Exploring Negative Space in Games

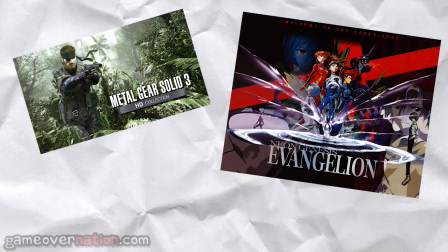0s
To start things off, we've got spoilers for this, and I guess maybe this one too here. So if you don't want those spoiled, then go home.
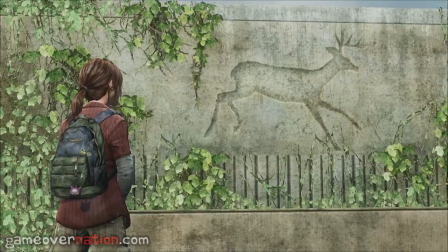7s
Negative space is a strange topic for games because I think there are so many different avenues to explore it.
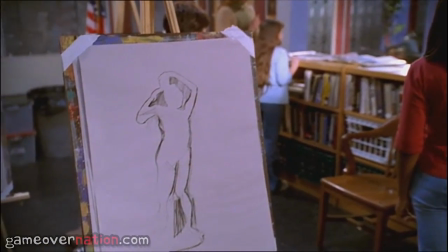12s
I think the most recognizable use of negative space would be drawing around the object.
Remember, we're not drawing the object.
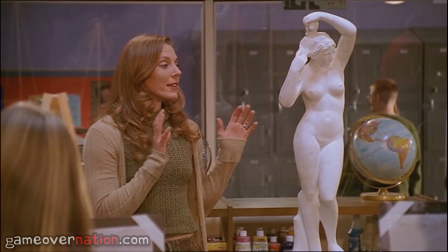19s We're drawing the negative space around the object.
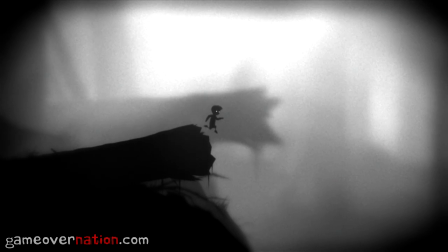24s
This is something that the game Limbo utilizes, where the playable character is silhouetted against the more detailed background.
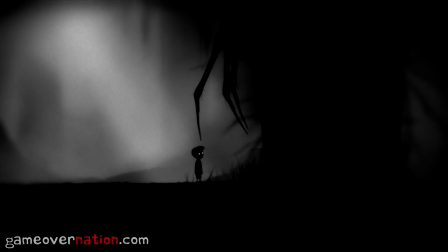29s
The way you determine where your character is by seeing where the background is not. It's also something the Unfinished Swan used throughout the game, where areas remain purely white until you mark them in black.
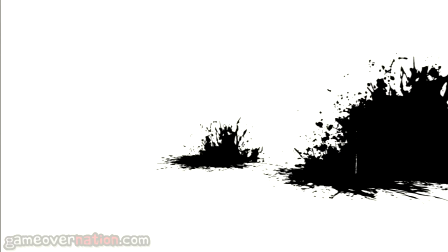41s
They're not defined by the space around the paint, rather than not at all.
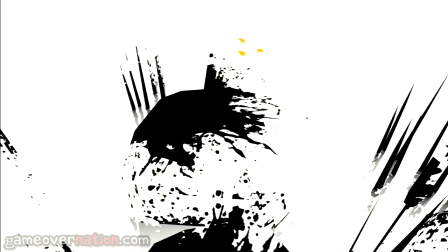49s
But the concepts of negative space I find more interesting are the ones beyond what we physically see, or rather don't see.
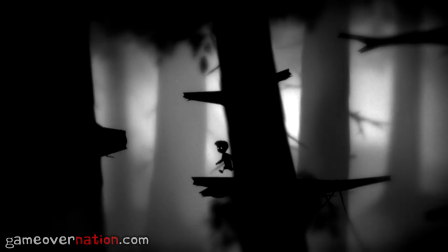54s
It's a Japanese concept of ma, which I first learned about in relation to Japanese music, where the rests are thought of as equally important to the notes surrounding it.
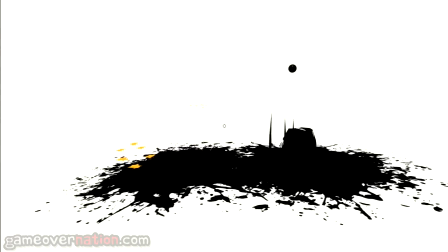62s
This idea of what's intentionally not present being just as significant as what is a concept that carries over to other aspects of Japanese culture and media.
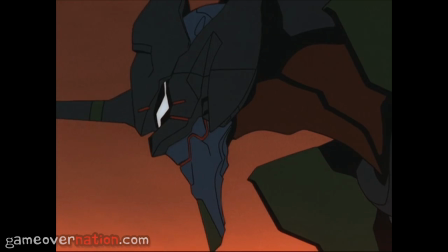70s
It's something seen in animation like Neon Genesis Evangelion, where multiple scenes halt any sort of animation and a single frame is held for an extended period.
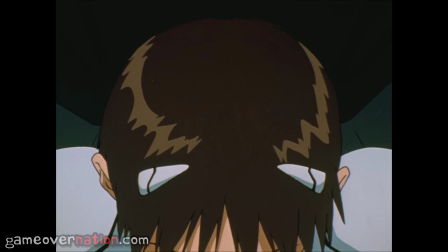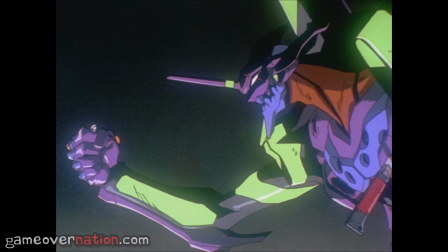It's moments like these that cut off any feed of new information, in this case animation and dialogue, in favor of a period of reflection.
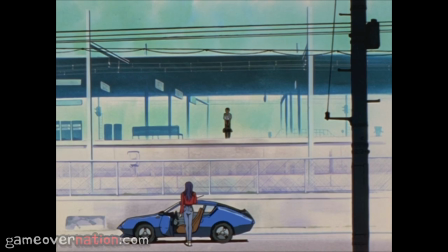101s
Evangelion has multiple scenes like this that will hold static frames for over a minute.
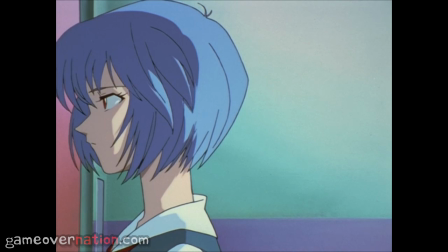107s
And it's in this blankness that a mental interaction with the media is found.
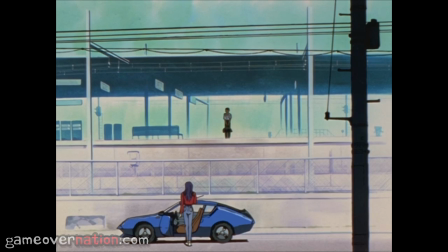110s
For me, these long pauses establish a connection between myself and the scene because there's nothing new to take in.
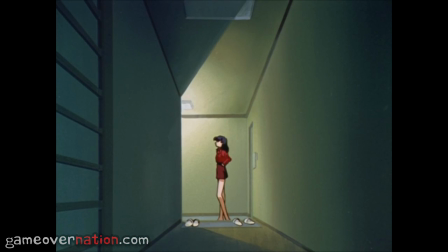118s
You're left with what you know prior to this event and how that has led to this scene. So what about games?
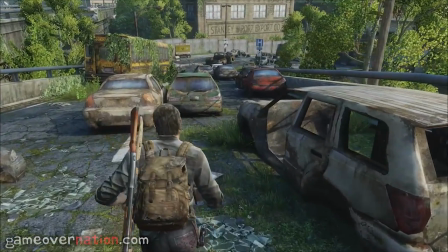126s
Games are founded upon an interactive nature, so what instances are there where games employ interaction that isn't necessarily caused by a button press?
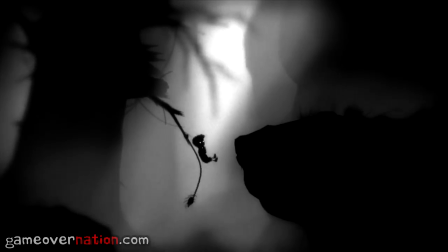133s
The easiest comparison to what I've already mentioned here would be part of the ending to Metal Gear Solid 3.
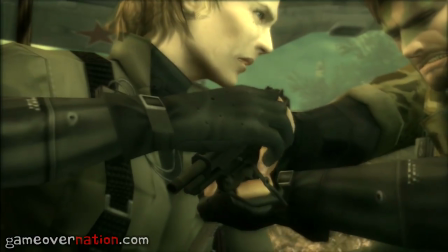137s
After beating the boss, your mentor, who had always proved better than you, the game holds still.
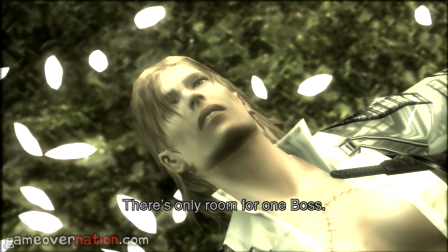145s There's only room for one boss and one snake.
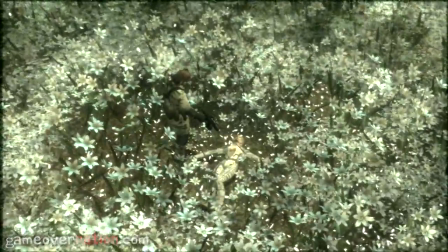154s
It's a moment that doesn't explicitly tell the player to do anything, and why should you,
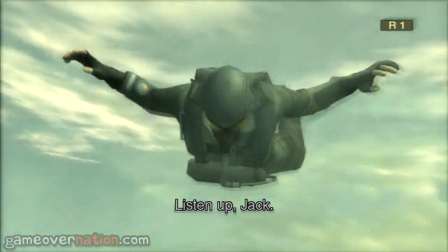159s
since the rest of the game's cutscenes remain relatively free of interaction save for some alternating first-person camera angles.
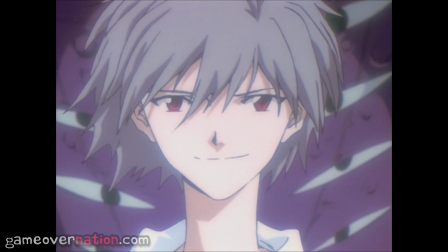165s
And like Evangelion, the lack of information and continuation of any sort of action create a gravity not previously felt in the scene,
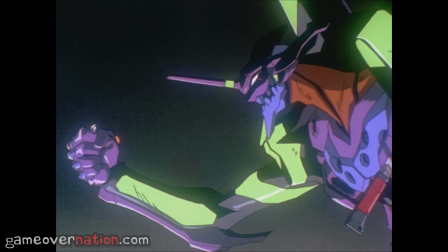171s
further opening us up to the conflict these characters are experiencing.
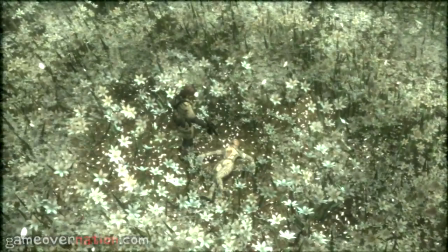175s
Highlighting this standstill helps further define that mental interaction by opening up the player to an easier path towards empathy and understanding.
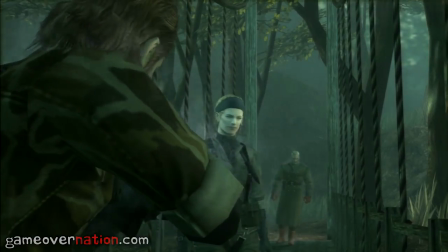182s
The lack of intaking more information allows for an easier reflection on past details.
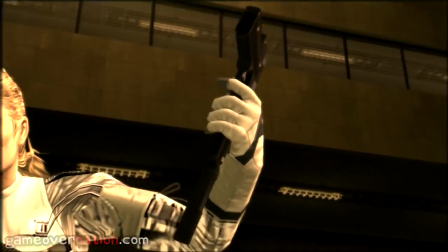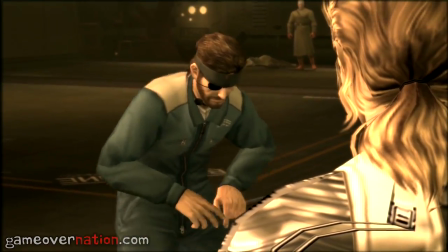193s Why'd you come back?
And in these cases, remembering the moments between the characters and how they relate to and impact the present.
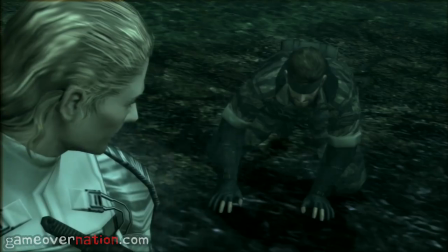200s
A moment to stand still in their shoes.
What's it going to be?
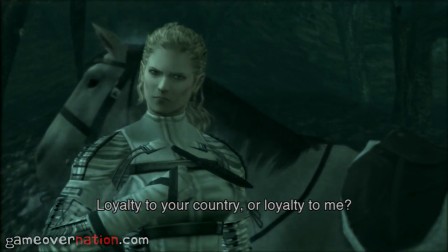205s Loyalty to your country or loyalty to me? Your country or your old mentor?
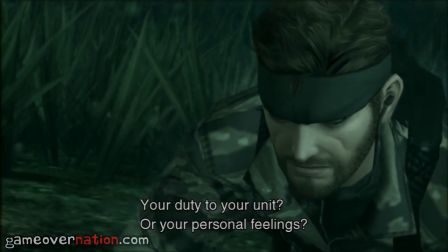210s The mission or your beliefs? Your duty to your unit or your personal feelings?
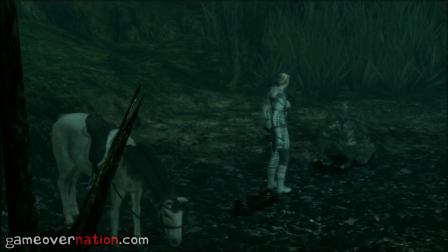216s
And beyond that, it's pretty evident that Metal Gear Solid's director, Hideo Kojima,
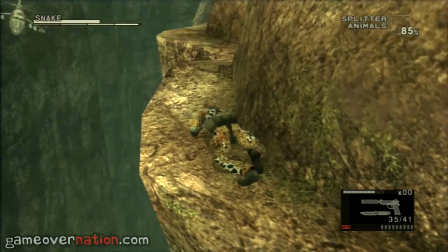219s
thinks of the time that you don't play the game almost as important as the time spent actually playing, due to the numerous cutscenes that can fill full television slots.
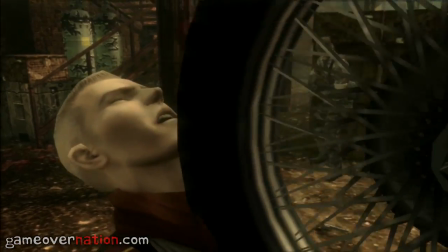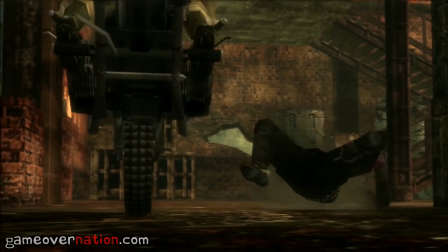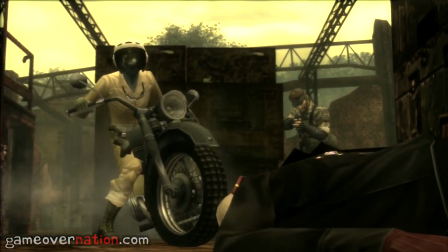236s
But a lot of games seem reluctant to embrace an absence of action.
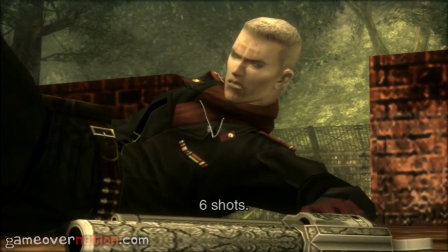239s
Most games these days force animations onto the characters if the player doesn't move for a certain set of time, a reminder that you're actually there.